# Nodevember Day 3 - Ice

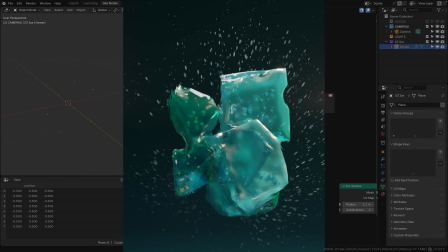[0:00]
Welcome back to Nodevember day 3. This one's prompt was ice, and I had a pretty clear idea going into it what I wanted,
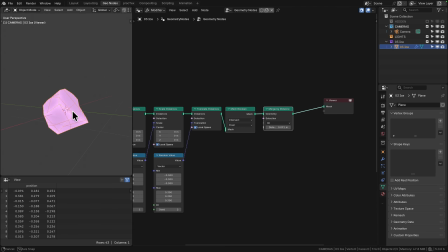[0:07]
but naturally these projects do tend to take a little bit of a life of their own as you sort of play with the system and they sort of develop their own style,
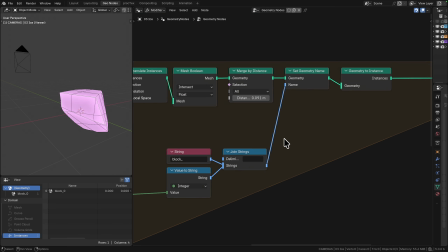[0:16]
I suppose. So started off the system pretty straightforward, creating a little ice block system using basically just a cube,
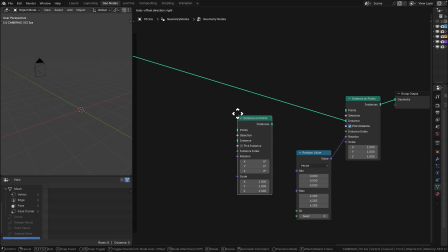[0:24]
duplicate it a bunch of times, random rotation, translation, scaling, and then Boolean that gives you like a sort of random shape.
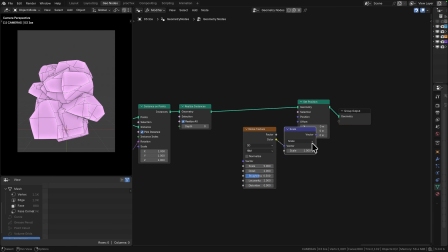[0:31]
Did that all in a big repeat zone, which is this brown one you can see on the left,
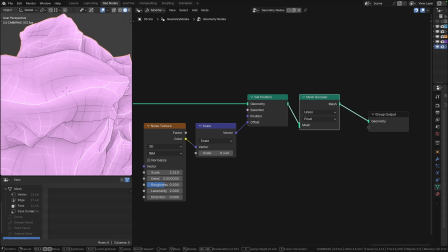[0:34]
and that basically gives me an output of just a whole load of random chips of ice,
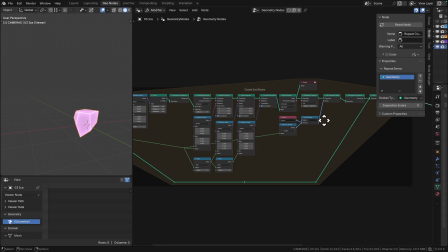[0:40]
and then instance those on some random points with random scale and rotation, and that gave me nice interesting block of ice.
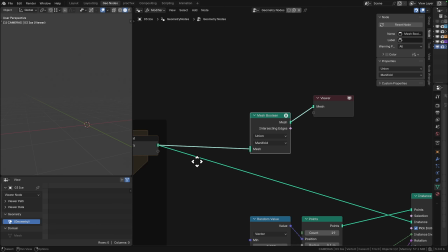[0:49]
It's not very art directed. I was really just relying on randomness here,
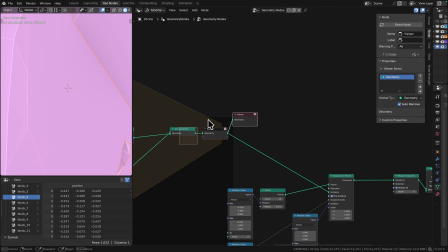[0:54]
but you could build in a whole load of different controls and constraints just to make sure that that was a bit more guided.
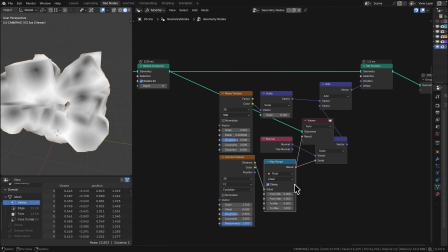[1:01]
Had a bit of a play with the manifold Boolean as well, because I was looking at how I could maybe remove the internal geometry,
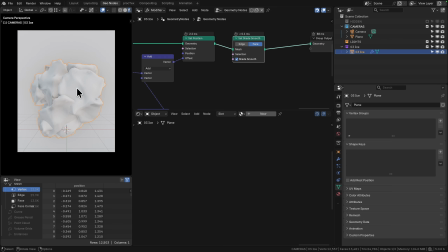[1:09]
but I think ultimately I did leave it eventually.
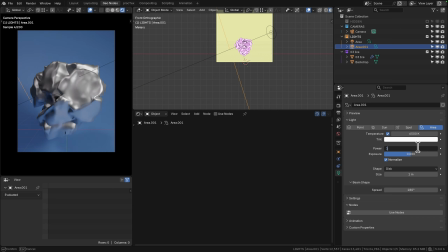[1:14]
For the shader and the rendering setup, pretty straightforward. So I've just got a beveled backdrop, kind of like a photography screen.
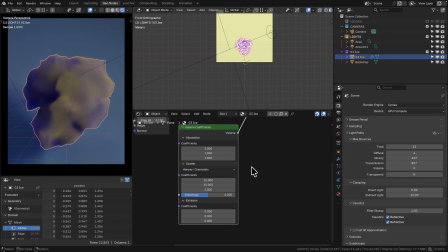[1:21]
Just gives a really nice kind of like shadow catcher and backdrop color with a bit of variation, a bit of nuance across those gradients, which just makes it a bit more visually interesting.
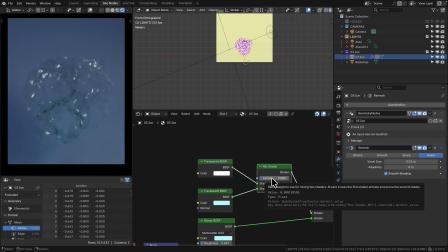[1:30]
And then the lighting was pretty strong.
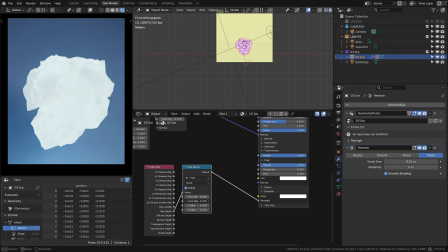[1:33]
I knew I was going to be doing a lot with like hard highlights and transparency, so I wanted the lighting to really kick off.
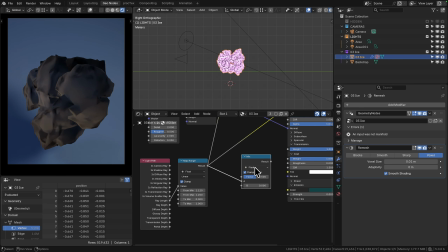[1:41]
A lot of this shader is me just trying to work out what to do with the translucent and then later the glass shader,
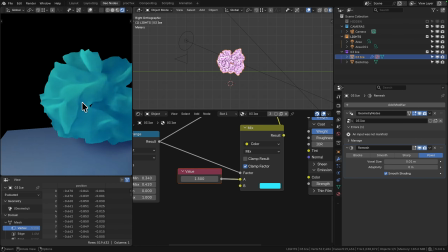[1:49]
and mixing that with glossy so I could get additional control over the highlights.
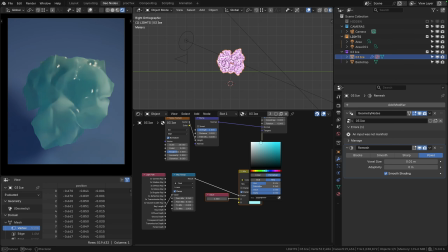[1:53]
I wanted it to be a little bit stylized, so there's sort of like a cast over the corners, which I was wanting to make sure was just a bit sort of softer.
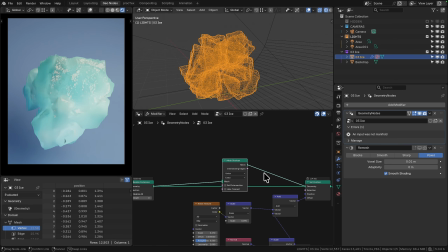[2:01]
Ended up mixing a bit of diffuse onto the sharp corners a bit later on.
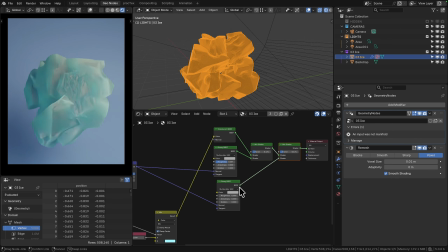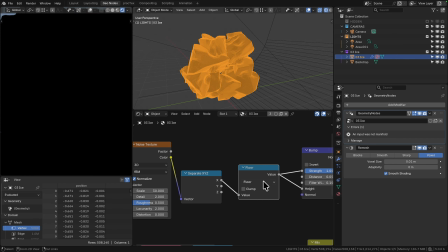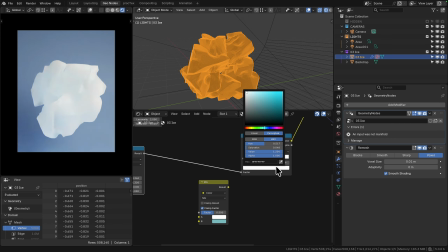[2:17]
What you can see me doing here is getting a gradient through it. So I didn't just want it to be a flat color.
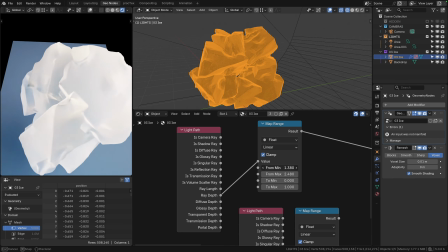[2:23]
I wanted it to, well, ideally I would have wanted the color to get darker as the light went through,
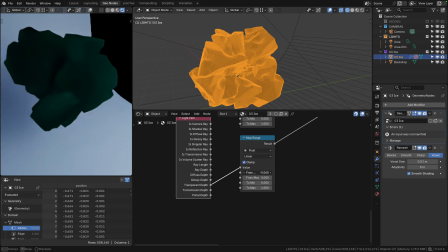[2:32]
which is something that you could probably do better with volumetrics, but I just kind of hacked it here with the ray depth and the ray length,
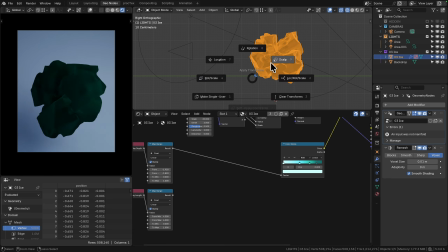[2:40]
and then later on I used just the Y position because all of the ice blocks are in the same place.
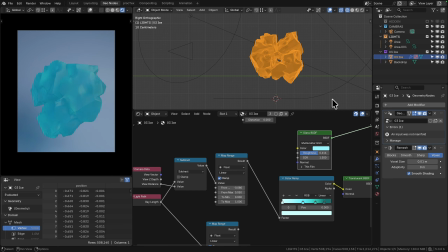[2:46]
And then passing that through a map range to set my 0 to 1 range, which I could then put into a color ramp to set a range of colors.
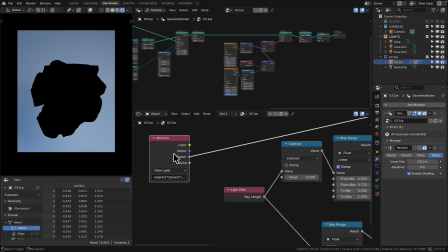[2:54]
So I went for white at the start and then down to a sort of bluey green towards the back edge.
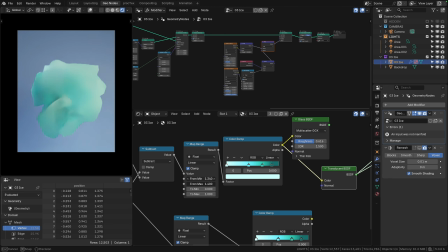[3:00]
And that just means that the front of it is really, really bright. But then as we see it sort of descend into the background,
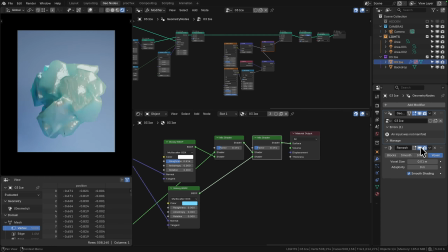[3:07]
partly it's getting additional shadows from the lighting, but it's also just getting a little bit more depth from that color.
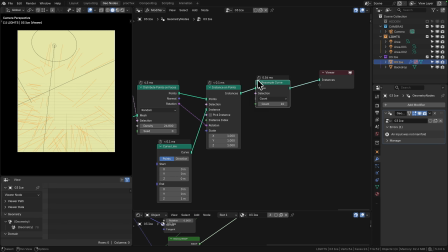[3:15]
I wanted to add a bunch of sort of stylized chips as if it was sort of spraying off particles or something like that.
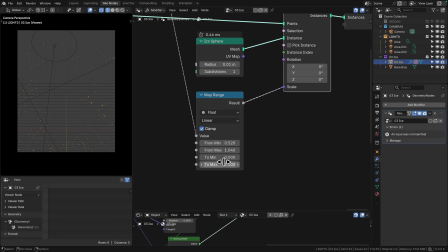[3:22]
So I just took high points from the extremes, and I did that by doing a convex hull of the whole ice block,
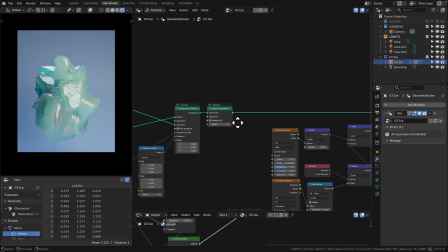[3:29]
and then found where that was close to the original mesh, and then instanced curve lines pointing away from the mesh,
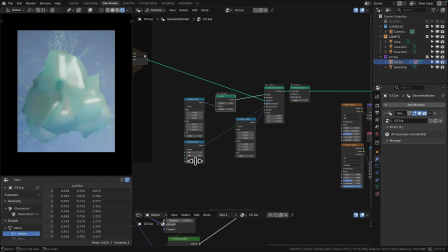[3:34]
and then randomized those positions and instanced little stretched icospheres on them, and just basically gave them the same ice material.
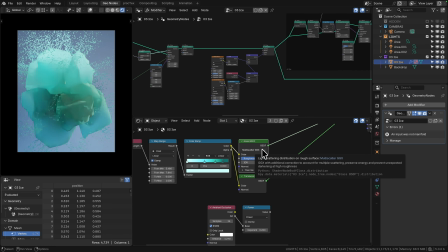[3:43]
So pretty straightforward. Very easy to just change the amount, and this
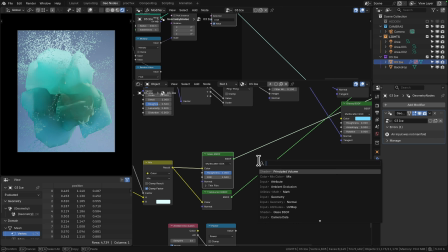[3:49]
is definitely something that you would like to art direct a bit more if you were doing this in production,
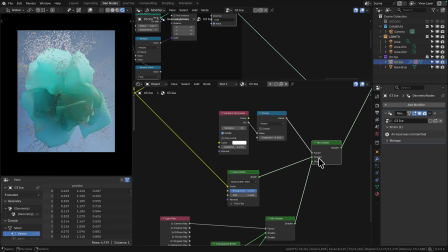[3:55]
but for this it was fine to just sort of do it as a random pass.